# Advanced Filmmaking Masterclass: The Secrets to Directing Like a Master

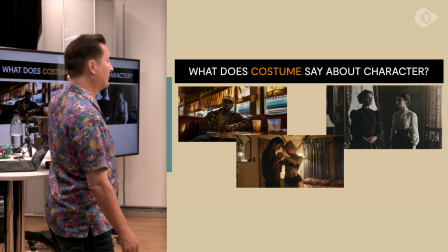(41:31)
So the frame on the left, the film that frame is inspired by is Moonlight again.
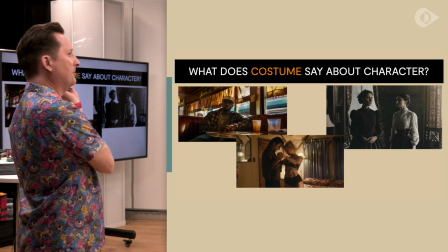(41:37)
Who's seen Moonlight? And this is from the last scene. What happens in that last scene?
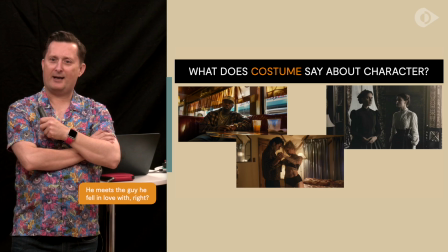(41:46)
Yeah, he does.
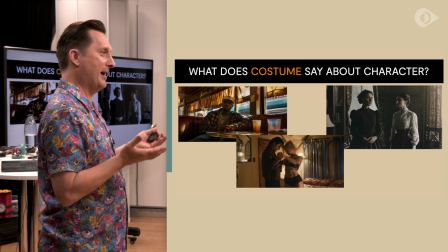(41:47)
So our assumption when we see him, I mean, it's part of what the film is about, you know, this is his armor that he wears, isn't it?
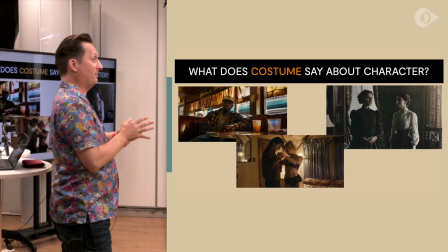(41:55)
But we also, as an audience, we have our own prejudices and expectations when we see those kind of characters.
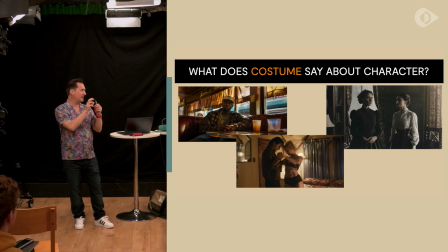(42:01)
It's so cleverly done that he's basically deconstructs himself.
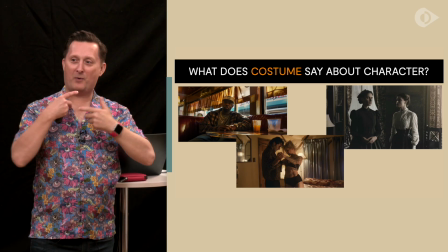(42:04)
He takes off his grill at one point, which is a great way of him literally deconstructing himself as a character on camera at the same time. The one on the bottom was inspired by Wild at Heart, I think was where the idea came from. But it's the idea of like individuality. You want to kind of create quirky characters, and you're going to show them as slightly different.
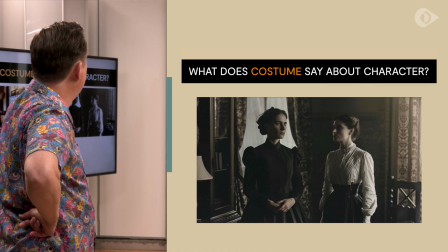(42:25)
On the right there, how do we feel about those two characters? What's their relationship?
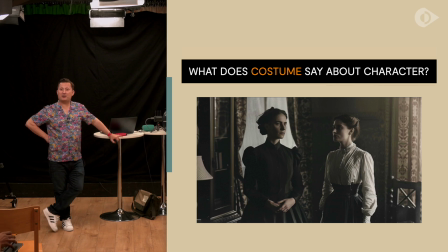(42:31)
It's quite frosty. What's their power? One way to think about costume, though, is their social relationship between each other.
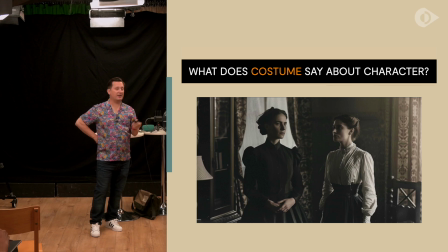(42:40)
So what would you say their social relationship is? One's maybe the underling and the main of the other, who's more the mistress of the house. Yeah, I think that's exactly it. I think, which one's the mistress? Left. Okay. How do you think what do you think the nature of the mistress is? Do you think her character? How do you think she is as a person? She's quite stern. Mm-hmm. Repressed. Repressed. Great. Yeah. Maybe very wound up type. Wound up type. Yeah. She could snap at any moment. Yeah. And how is the maid in relation to that? It's like she's waiting for it. But do you, as a person? Protecting herself. But as a person, how do you feel that she is? From a costume side, she's less put together.
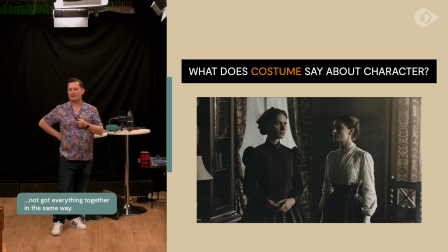(43:31)
She's clearly, not got everything together in the same way.
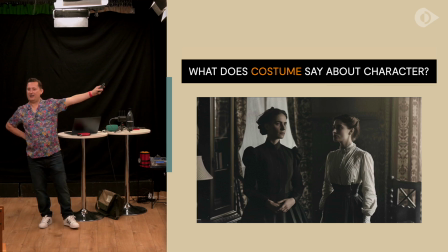(43:35)
If this one is repressed and uptight, how are we feeling about the maid? Do you think she's repressed and uptight? No, she has to be able to move and work and everything, so her clothing is a bit looser, the corset isn't She has restricted. more open body language. You're all right, because basically, I think that's it, is that she is repressed and uptight, even though she's in charge. But this one is softer and feels more, there's a sense of warmth and a sense that she's a bit less kind of neurotic in a sense. But it also works on two levels, like you say, because there is a practical connotation to it in terms of the story, but it also represents something about their character.
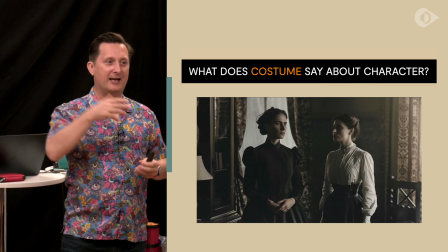(44:12)
And that creates a real richness there, because where's the power? Who has the power?
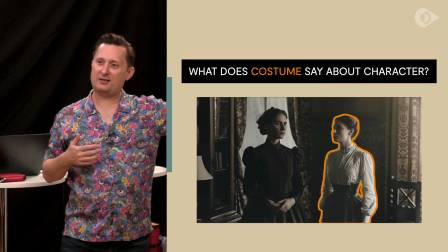(44:17)
She has the literal power, but maybe she has the emotional power because she's kind of more together.
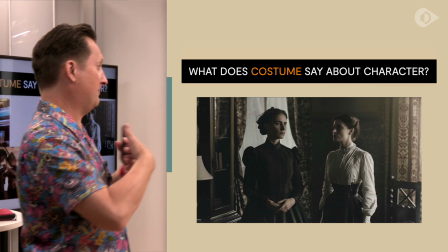(44:22)
That creates depth. That creates meaning and depth for you there that you can play with as a director. Does that make sense? Cool. Makeup.
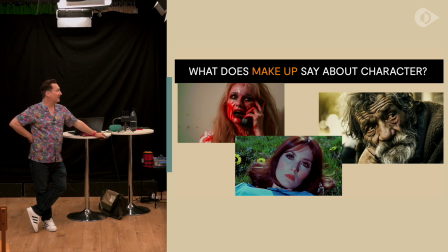(44:36)
Again, you can use makeup in different ways to communicate, and special effects makeup is a way to think about it as well. Just try to think about how you can use that makeup, not just to signify like an event in the action, but also to sort of convey, you're basically putting the interior on the exterior. Or if you're in a case of playing around with makeup like this, is there something else you're doing? This was like, there's a film called The Love Witch, which I was thinking of, which is basically where
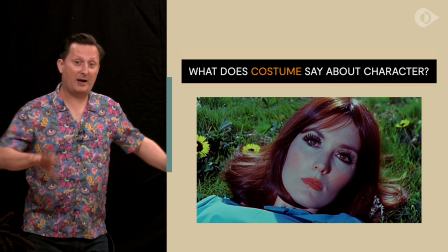(45:06)
the director, Anna Biller, was like, was playing with those old film tropes and then kind of subverting them through what she was doing. You know, I think the use of makeup and is a really, really interesting thing to explore, particularly in terms of female-led protagonists, because it's such a strong thing in culture. You know, I think that you can play with that smartly, I think, and it is being done smartly. I think is a really good way of dealing with it.
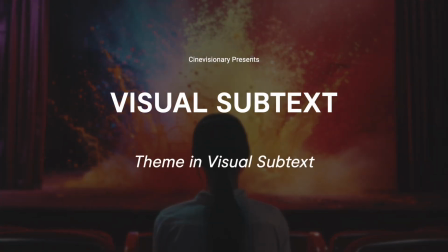Theme in visual subtext. Theme and symbolism. A symbol is an object, character, figure, action, or colour that represents abstract ideas or concepts beyond its literal meaning. So there's a bit of repetition here, but just to kind of reinforce the theme. We're talking poetry. We're talking thinking poetically, not this equals that. Symbols enrich the narrative by adding layers of meaning, helping to convey complex themes and emotions subtly and powerfully. Some simple examples. Now, these are my simple examples. You want to go beyond these, okay? A rose symbolising love or beauty. The idea is just to kind of go, oh yeah, I get that.
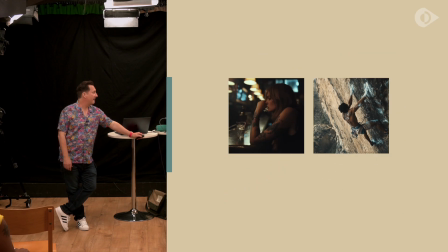(46:18)
Characters, a hero representing bravery or integrity. Figure, a spiral as a symbol of psychological descent.
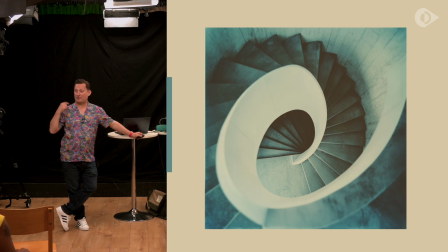(46:24)
So you can literally use like a graphical element and repeat that.
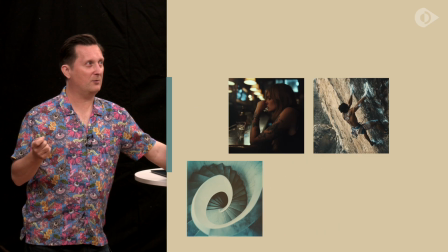(46:27)
In fact, there is a Japanese film called Spiral that was based on a manga, on a comic series called Spiral.
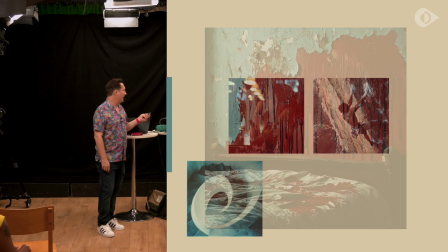(46:34)
I think they were redoing. Colours, red symbolising passion or danger.
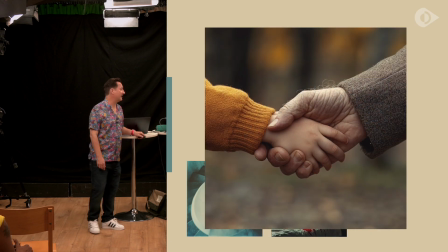(46:39)
Actions, a handshake symbolising agreement or friendship.
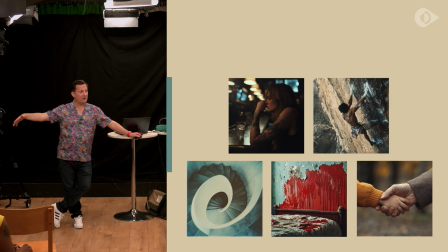(46:42)
So this is touching on what I want to go into when I talk about directing actors further down the line at another point, is actually using what Chekhov would call psychological gestures. But I want to take it slightly more than that as a director, is thinking about, well, how you can create meaning through gesture. There's a guy called Laban who does stuff on movement and for interpretive dance. And I think elements like that could be brought in for thinking about how can performance, how does someone move across a room? All that can communicate meaning, you know. And that's something you can really work with your actors with as well.
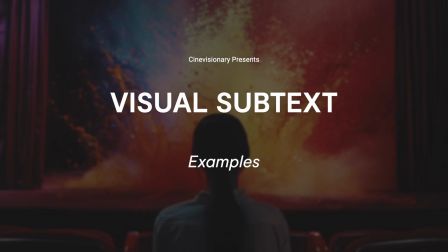So here are some examples. Parasite.
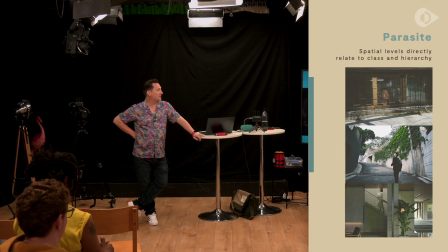(47:28)
So in Parasite, spatial levels directly relate to class and hierarchy in Parasite. Now, he's not saying one thing. It could have been done. Who liked Parasite? Who's seen Parasite?
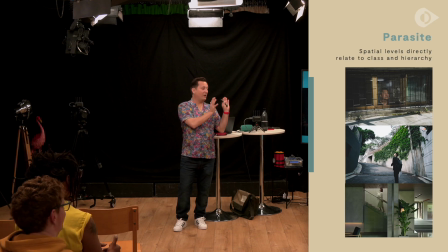(47:37)
Yeah. Great film. What's interesting about it is, whose side is he on?
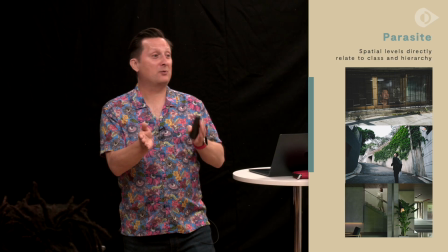(47:42)
He's letting us make that decision, isn't he? That's what stops it being a lecture, and that's what makes it a good film.
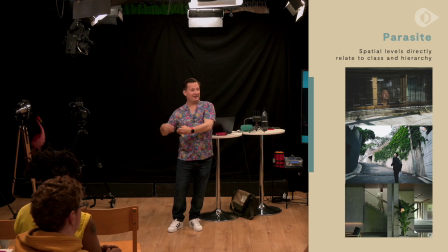(47:48)
Because even if you agree with someone who's lecturing you, at that point you stop thinking, okay, yeah, great, I agree with you.
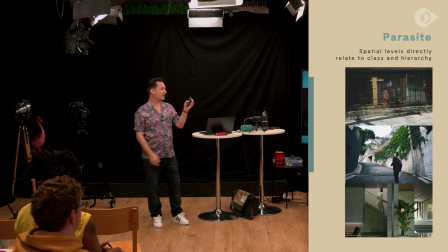(47:55)
Whereas this keeps us engaged. And so he's talking about levels.
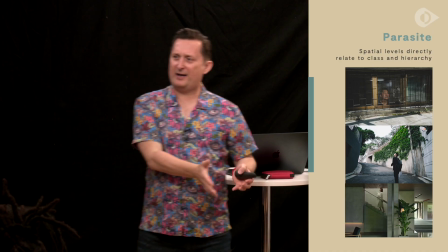(48:00)
And it's levels within the house, levels within the town. And that ties into the actual structure, the society.
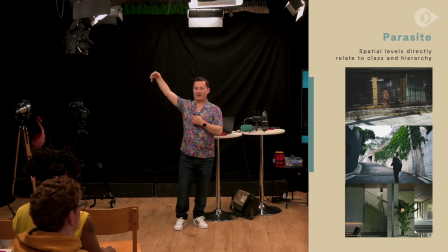(48:07)
You know, it's talking about career and those, you know, literally people with more money live higher up than people without.
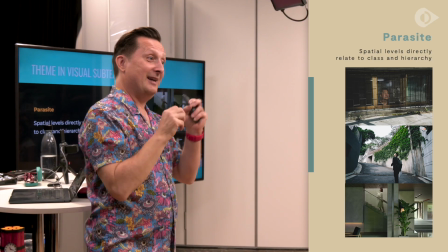(48:13)
And that goes across the board. It's not just career. So it's really clever what he's doing, and it's why it wins Oscars. The Godfather, this is one some people may know. Oranges symbolise death. So every time there's a death scene in the Godfather, there's a scene with some oranges in beforehand. Orange and black relate to Sicily for Coppola, which is known for oranges and for death. So he just goes, okay, what's Sicily known for? Oranges and death. I'm going to link those two. And the whole colour system throughout is orange and black. That's what it is. So windows and doorways. So they symbolise the transition between the domestic and the criminal underworld.
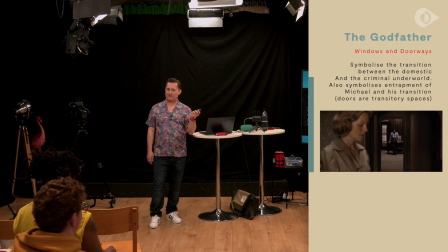(48:47)
I think doorways are a really interesting way of using your frame. It's called frame within a frame, basically.
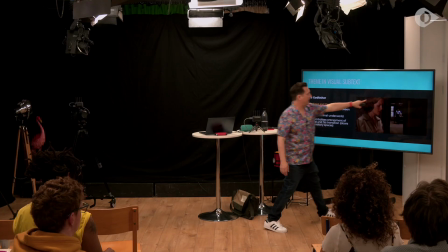(48:53)
So, and I think I'll talk about this later on. So you're creating another frame here. You're separating characters.
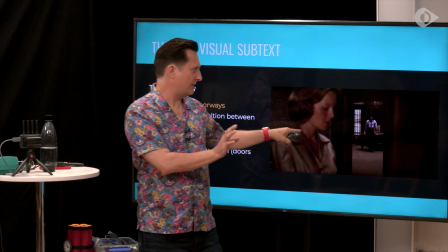(48:58)
But what you can also do is not just separate your characters, but you have two planes you can show at once.
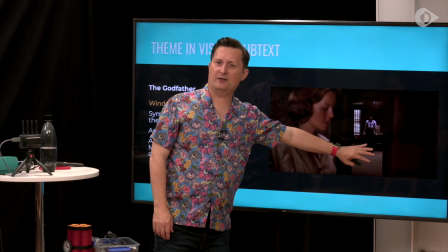(49:03)
So there's a domestic sphere here and a kind of underworld sphere here, and you're putting that contrast in there. Okay, it's making it visually interesting, rich frame. And it also symbolises entrapment.
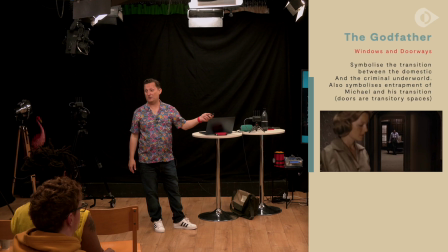(49:16)
So like Michael doesn't want to do what he's doing; he's trapped.
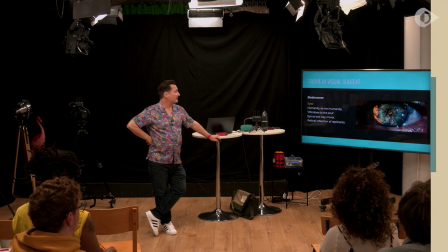(49:23)
Eyes. Now, Blade Runner is a good use of eyes. Humanity versus non-humanity.
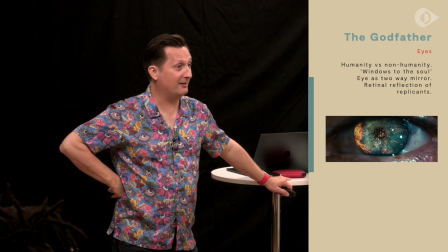(49:28)
It's literally a plot device as well. It's how to tell if someone's a replicant or not. but it's used consistently throughout.
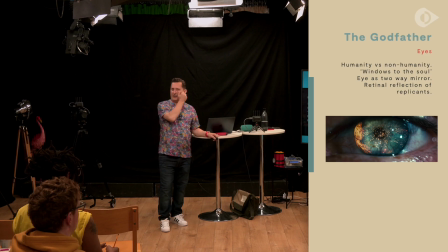(49:36)
And the eyes are seen as the windows to the soul. Now, there's a guy, Rupert Sheldrake, an alternative scientist, I suppose.
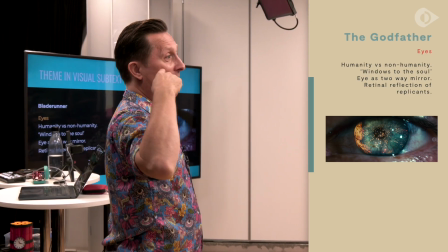(49:43)
He was trained at Cambridge, but he's a very smart guy, sees things differently. But one thing he's kind of been going on about recently is this idea that the eye also transmits as well as receives.